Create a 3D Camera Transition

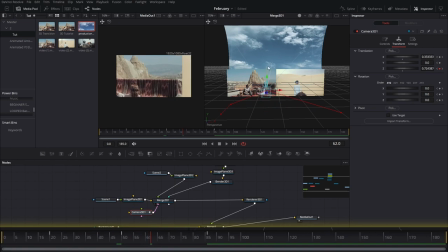(7:37)
we can bring the camera like that using the handles and we're going to bring these to our sky right here here
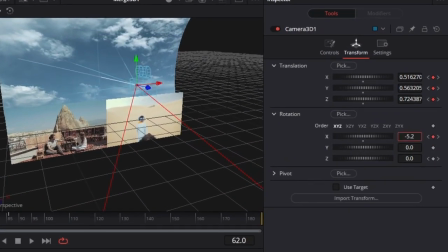(7:50)
we can also rotate these a little bit so that there's a little bit more movement on the camera like
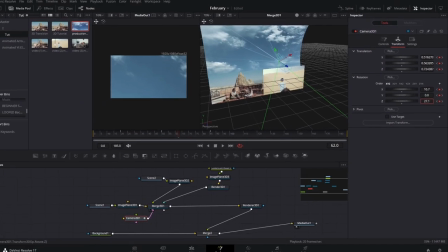(7:59)
that and also like these and we're going to be moving and adding another key from right here in this case move
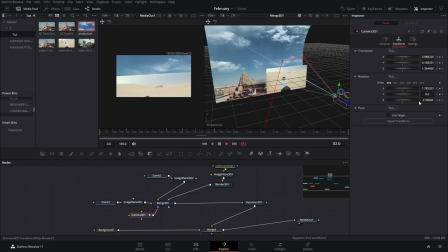(8:10)
these a little bit more so an artifact right here and that's when i mentioned that we can make these a little bit bigger so that if there's something like that we can cover it with that screen okay now that we have that it's a little bit it's a lot of like details that we have to do right so
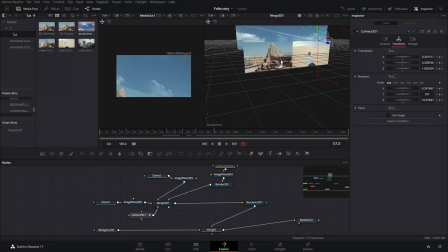(8:30)
first before we actually go right into that one i want this to go a little bit closer to the sky on the first scene
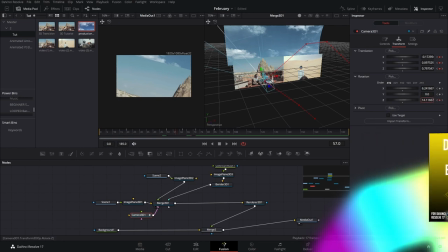(8:40)
and i don't want this to the camera to be that uh inclined yet like that maybe
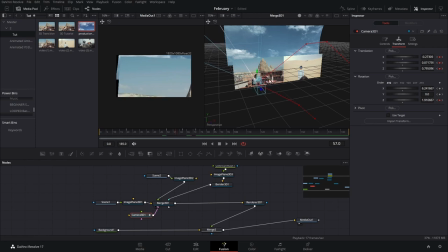bring these like that and then we'll go like that to this guy and then it'll come down to that one
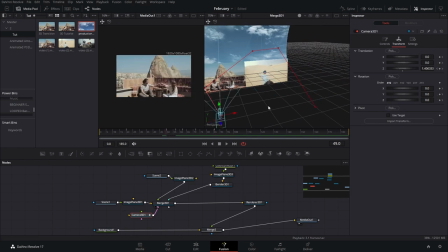(8:59)
okay we're gonna leave these as that for now for the basics but it's all about tweaking and you can spend a ton of time just tweaking these things right go to the spline select all of these and then you can press f it's gonna make the movement a little bit crazier or sharper
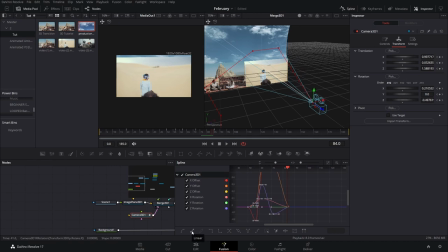(9:17)
and if you like that you can leave it like that or if you want it to be a more linear you can just leave it on linear now let's activate the motion blur
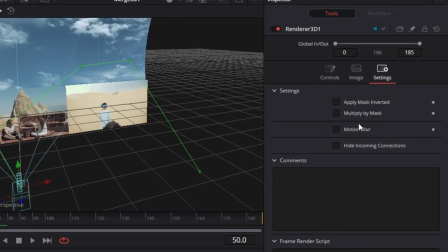(9:25)
so we can check out how it looks go to the renderer here and settings and then add motion blur now this does take a bunch of ram
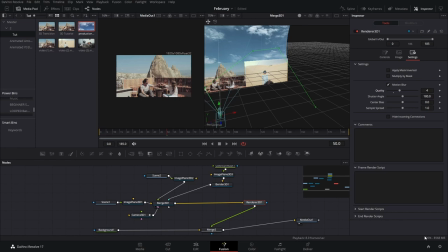(9:33)
and gpu probably if you're using the studio version i'm working on the free version right here so that everybody that doesn't have the studio version can actually just try this effect too just make sure that you're working with enough ram or go to the playback
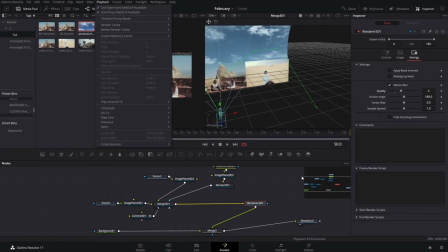(9:47)
and then set the resolution to half resolution so that you can actually work and the whole thing doesn't crash
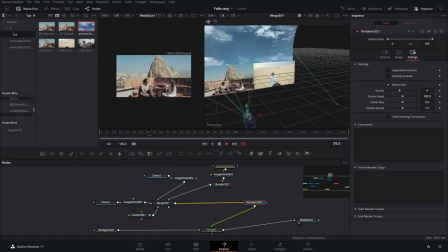(9:53)
okay let's preview this it's a little bit sharp right and that's because this actual path is pretty sharp we're gonna fix that in one second now one
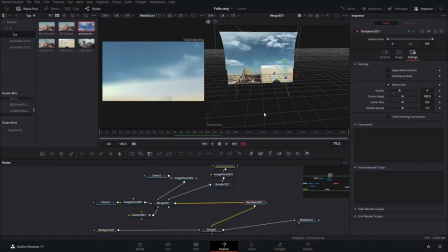(10:08)
thing here that i noticed is these sky is not the same color and i mentioned earlier that we're gonna use the color corrector and that we
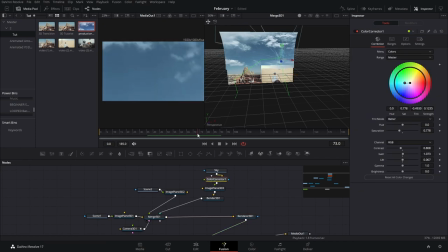(10:15)
were gonna add a few keyframes to it and that's when we're gonna do it so right here before the camera starts going down we're gonna create a few keyframes here for the elements that we have adjusted you can do it with everything if you adjust everything we're gonna go to the point where
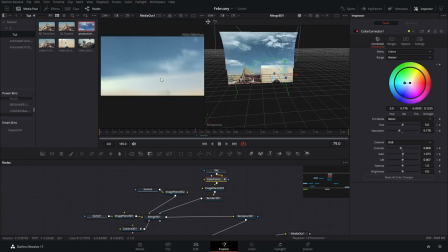(10:28)
we can see the sky like that covering half the screen and then we're
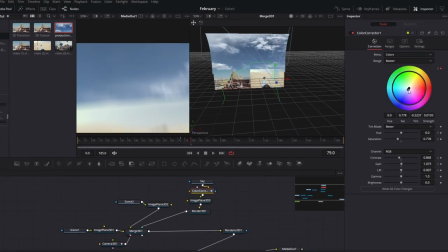(10:34)
gonna adjust these so that they both are close and match with
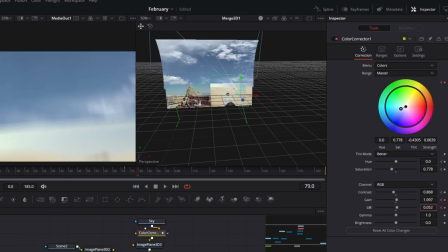(10:39)
each other they don't have to match perfectly but as
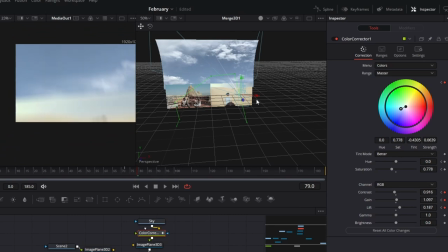(10:44)
long as you're able to sort of like cover that sharp a sharp edge that we have there then that should be enough i
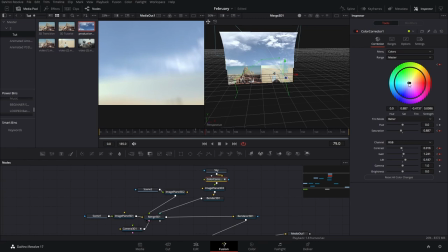(10:54)
think that's good enough we can actually bring this a little bit closer to the yellow side here
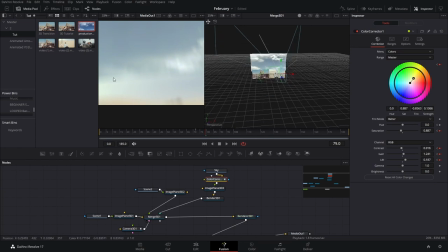(10:59)
maybe that can actually make it match better that looks a little bit better right
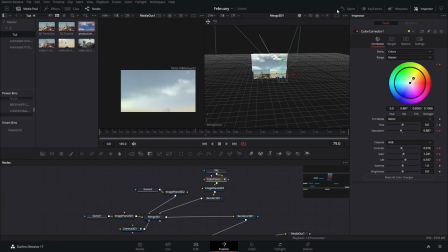(11:04)
yeah i think that looks better too okay we can go to the spline and these are going to press f2 and then after we have that we can check this out yeah I like that as you can see here the camera goes straight to that ending point I want to go a few
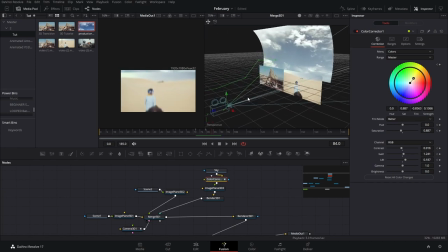(11:22)
frames forward and make this camera to and to come down a little bit closer to the screen so that then we have sort of like a zoom out a little bit of a zoom of a movement like that since